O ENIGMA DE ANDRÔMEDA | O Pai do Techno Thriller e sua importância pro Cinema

A ciência de verdade não é como nos filmes, e é justamente nisso que o livro se destaca, conseguindo entregar não só o realismo de toda a situação, e também fazendo com que cada descoberta, mesmo que seja ali no laboratório, sem muita ação, sem muito alarde, seja empolgante e emocionante.
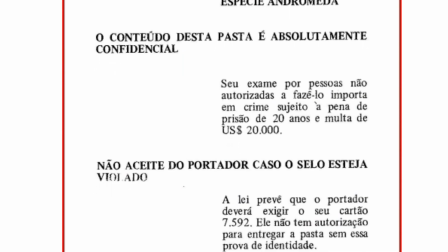A grande jogada de Krypton é que seu livro é apresentado como se fosse um documento oficial, recontando uma história que realmente aconteceu,
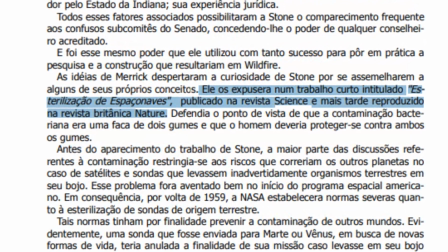citando até mesmo fontes para reafirmar a veracidade da história, mesmo que essas fontes sejam completamente falsas. Além de toda a parte técnica, a narrativa também explora algo que era muito comum nos anos 70, a desconfiança do governo e das autoridades. Ele questiona a possibilidade de um evento assim, que poderia ter acabado com toda a humanidade, tivesse acontecido sem ninguém ficar sabendo, sendo tudo encoberto pelo governo. Será que as nossas vidas estavam em risco em algum momento e tudo isso foi escondido? Essa é uma questão tão aterrorizante quanto o próprio vírus. Como autor de Tecno-Thriller, Crichton está no seu ápice nesse livro. Ele não só consegue criar uma história completamente instigante por causa da descoberta do vírus, mas também com todos os procedimentos médicos e de pesquisa, tanto que uma das partes mais lembradas do livro é justamente todo o processo de descontaminação que os cientistas têm que passar para poder entrar no White Fire. E os seus personagens também são muito bem escritos, cheios de personalidade e todos são memoráveis. Esse é um verdadeiro clássico da literatura sci-fi, um livro que eu recomendo muito e que merece ser lembrado como uma obra-prima. E esse é um mérito que a sua adaptação também merece. Adaptar um livro como Enigma de Andrômeda é um grande desafio.
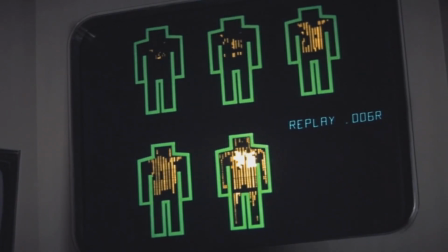Uma história muito técnica que poderia ter se tornado um filme bem entediante nas mãos erradas.
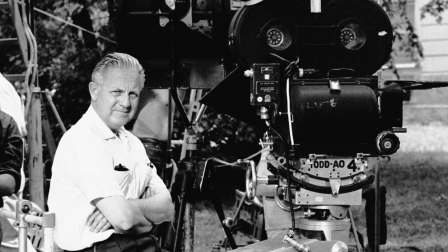Felizmente, o projeto caiu nas melhores mãos possíveis. A adaptação foi oferecida para Robert Wise, nome importante da ficção científica,
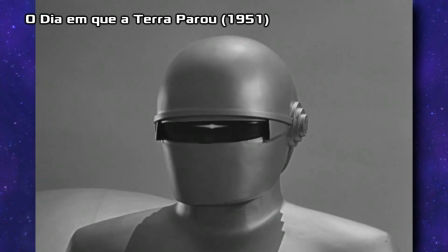por ter dirigido um dos filmes mais influentes da história, O Dia em Que a Terra Parou.
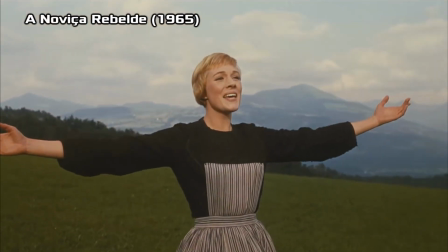Ele também é conhecido pela sua influência no cinema como um todo, sendo o diretor do lendário A Noviça Rebelde. A produção deu o livro para o Wise e falou para ele ler, e se ele gostasse da história, eles comprariam o direito para poder adaptar para o filme. E o Wise gostou bastante. Especialmente de um detalhe bem específico. Ele acreditou tanto na história que ele chegou a ir atrás daquelas fontes que o Crichton colocou no livro, genuinamente interessado a aprender mais sobre o que aconteceu. Mas depois de muita pesquisa, ele descobriu que era tudo mentira. E isso deixou ele tão intrigado que ele decidiu que pra fazer jus ao livro, ele faria exatamente a mesma coisa.
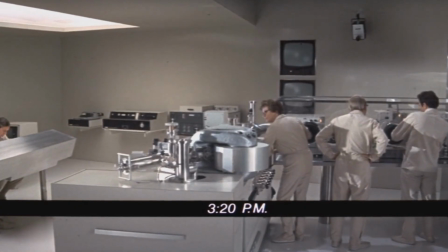Apostando em um elenco que não possui nenhuma grande estrela, com atores mais conhecidos pelos seus papéis no teatro,
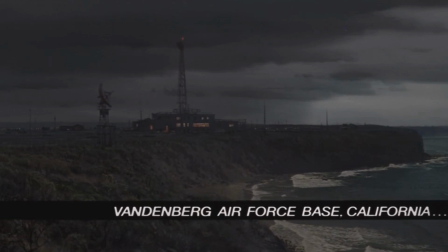Wise usou todas as artimanhas possíveis para tentar passar a impressão de que o
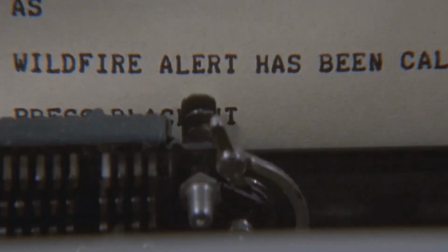filme era um documentário ou uma dramatização de eventos que realmente aconteceram, com direito a aviso antes do filme começar e toda uma técnica de edição tentando ressaltar essa característica da história.
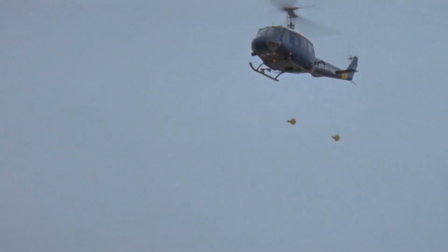Como adaptação, o filme de Wise é praticamente a mesma história, seguindo exatamente o mesmo caminho, com algumas pequenas alterações,
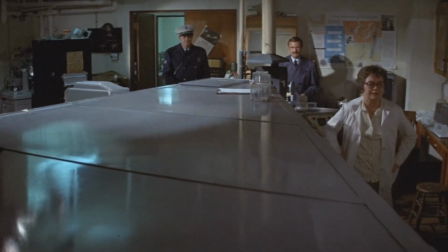como por exemplo o personagem do Dr. Peter Levitt, que no filme foi substituído pela doutora Ruth Levitt,
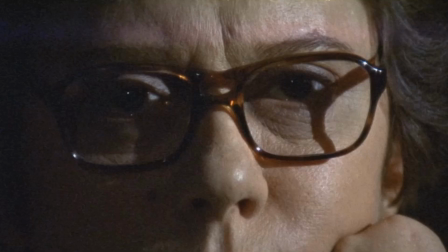interpretada por Kate Reed. Uma mudança que o roteirista Nelson Gideon sugeriu.
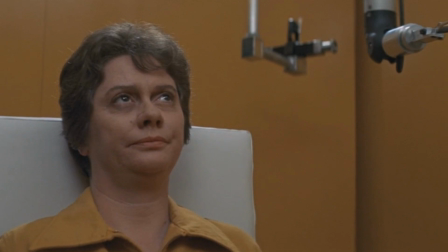Wise não gostou nem um pouco disso, mas acabou aceitando. E depois que o projeto foi concluído, ele reconheceu que foi a escolha certa, com Reed colocando uma energia,
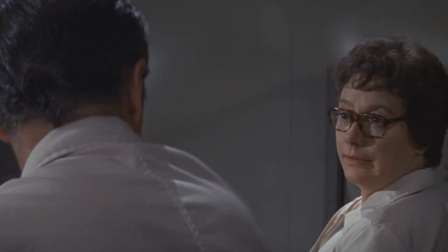cinismo e humor em Levitt que ajuda a equilibrar bem o tom do filme.
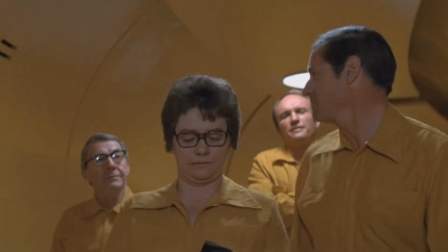A obra de Wise conseguiu visualizar com perfeição o que é descrito pelo autor do livro,
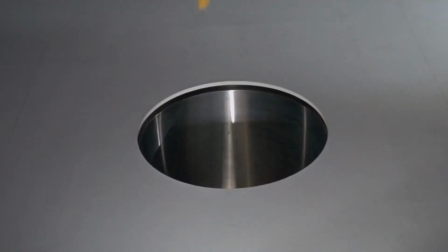principalmente todos os trâmites envolvendo o laboratório Wildfire,
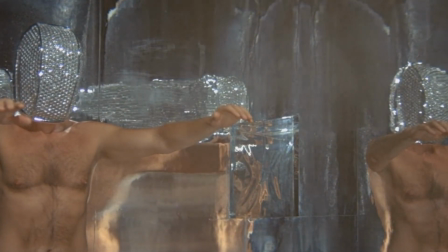incluindo as famosas etapas de descontaminação completa do corpo, que é onde temos a famosa e icônica cena de desinfecção por lâmpadas de xenon.